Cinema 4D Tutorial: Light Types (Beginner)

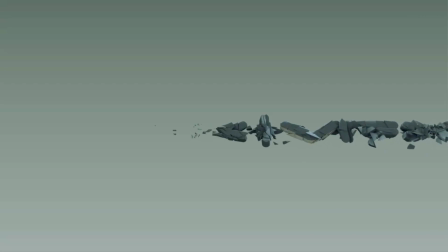I've had a lot of requests for lighting tutorials, so I'm just going to do a quick series,
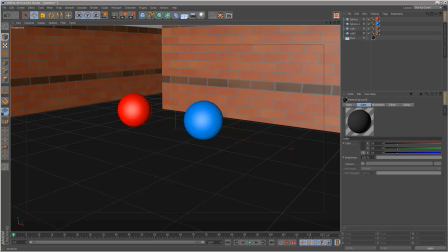maybe 8 or 9 tutorials where we go through lighting from a very basic introduction to some of the more kind of advanced features of lighting in Cinema 4D. So this is chapter 1, and I'm basically going to go through the very basics of lighting for beginners.
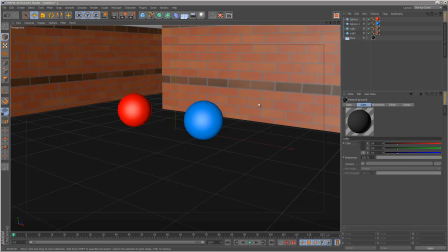So I've got this simple scene set up. We've got some walls here with a brick texture and 2 spheres, which I'm going to use to kind of show off the lighting. And the most common type of light is, if you create a light from here, it's the Omni light.
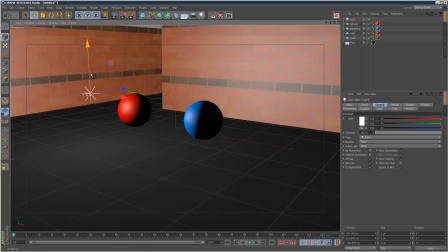And these are kind of very handy. They're just kind of small lights which kind of emit in all directions, unlike a spotlight,
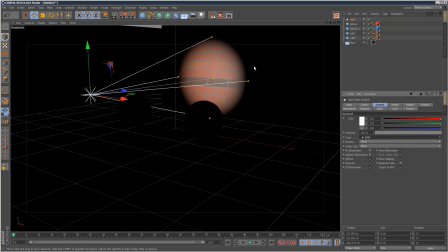which is kind of very specific as to where it kind of illuminates, you know, and you can adjust the cone. So we've got spotlights, we've got infinite lights, which are pretty much
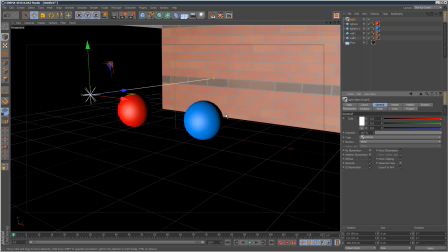sort of like sunlight,
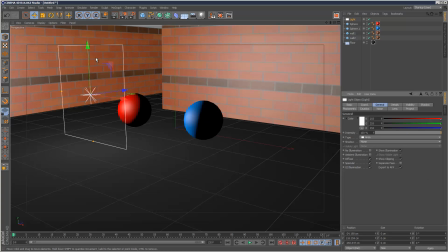and then we've got area lights, which are kind of, imagine this entire area is emitting light, so it's almost like a kind of, it's almost like an object-based light, and this is the object.
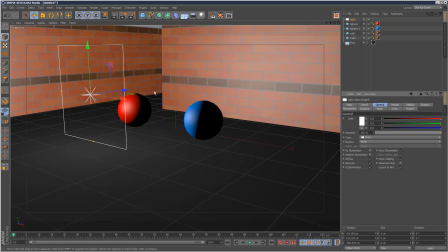And area lights are actually very good. They create kind of very soft shadows if you've got shadows enabled here, and but the render times are quite slow with area lights. And shadows, we've got 4 different types. We've got none, soft shadow maps.
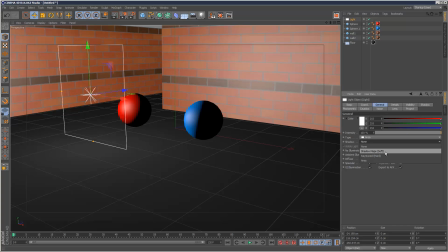Now shadow maps are kind of quite low res. You can bump up the kind of resolution, but they're a cheap way of calculating shadows. Ray trace they kind of do have a hard look. Ray trace shadows, they're very kind of they take on the object's shape, and they're very harsh around the edges.
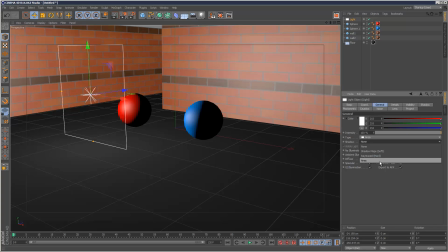And then area shadows are probably the best option. They're very soft and realistic, but they take longer to render. So I'm just going to go back to this Omni light, and as you can see, it's kind of lighting up the scene.
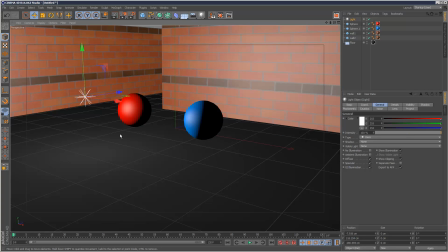And another lighting trick is, if you're setting up lighting in any scene, it's best to use a minimum of 3 lights, and that's how the kind of movies do it in music videos. Like, you should always aim for a minimum of 3, otherwise your lighting is going to look quite flat and just kind of boring.
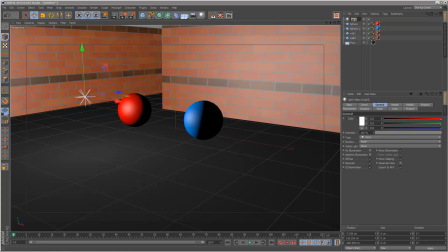So what you want is, you want a main light, which we usually call the key light, and then if I just duplicate this,
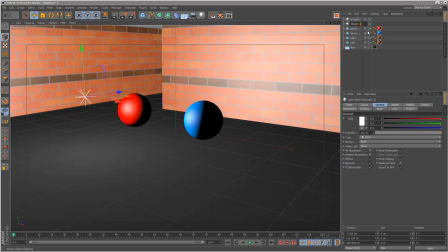I'm going to call this a fill light, which is a kind of less intense light,
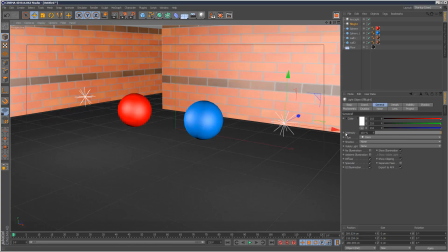and you can adjust the intensity here.
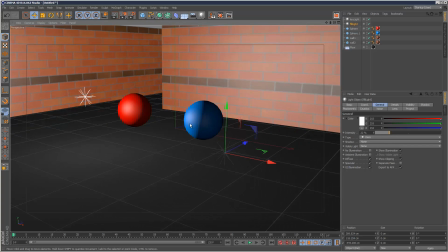I'm going to drop this down significantly, and a fill light just kind of brings out those like dark areas, so they're not kind of pitch black.
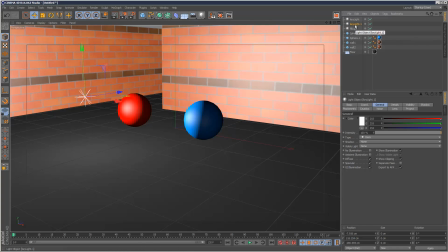And it's also a good idea to use a backlight, or sometimes it's called a rim light, and that basically goes behind an object usually.
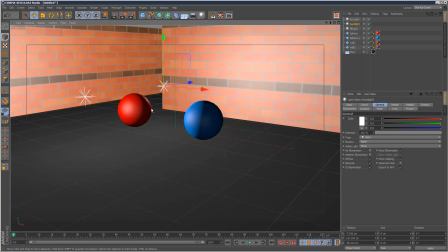And as you can see here, it kind of brings out kind of the edges. It just gives like a kind of crescent of light on the edge. So if I just render this scene,
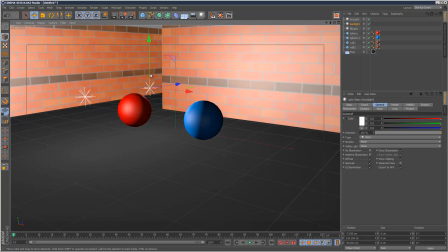you can see there. And I mean, you can set these up any way you want. There's no kind of set rules, but it's just a good idea to use 3 lights: a key light, a fill light, and a backlight.
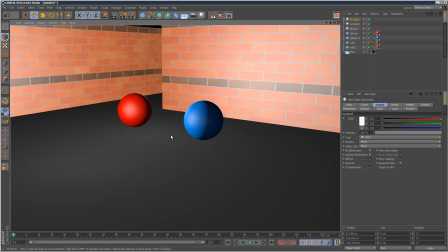As you can see here, just gives it a kind of more of a 3D effect, and it makes the objects kind of stand out. Another trick is to basically color your lights. So if I go to the key light, I can make this key light an orange here.
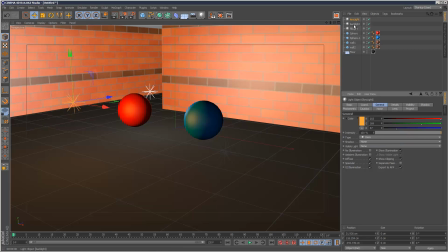Just click on the color and change the color. And then I'm going to make my backlight a blue.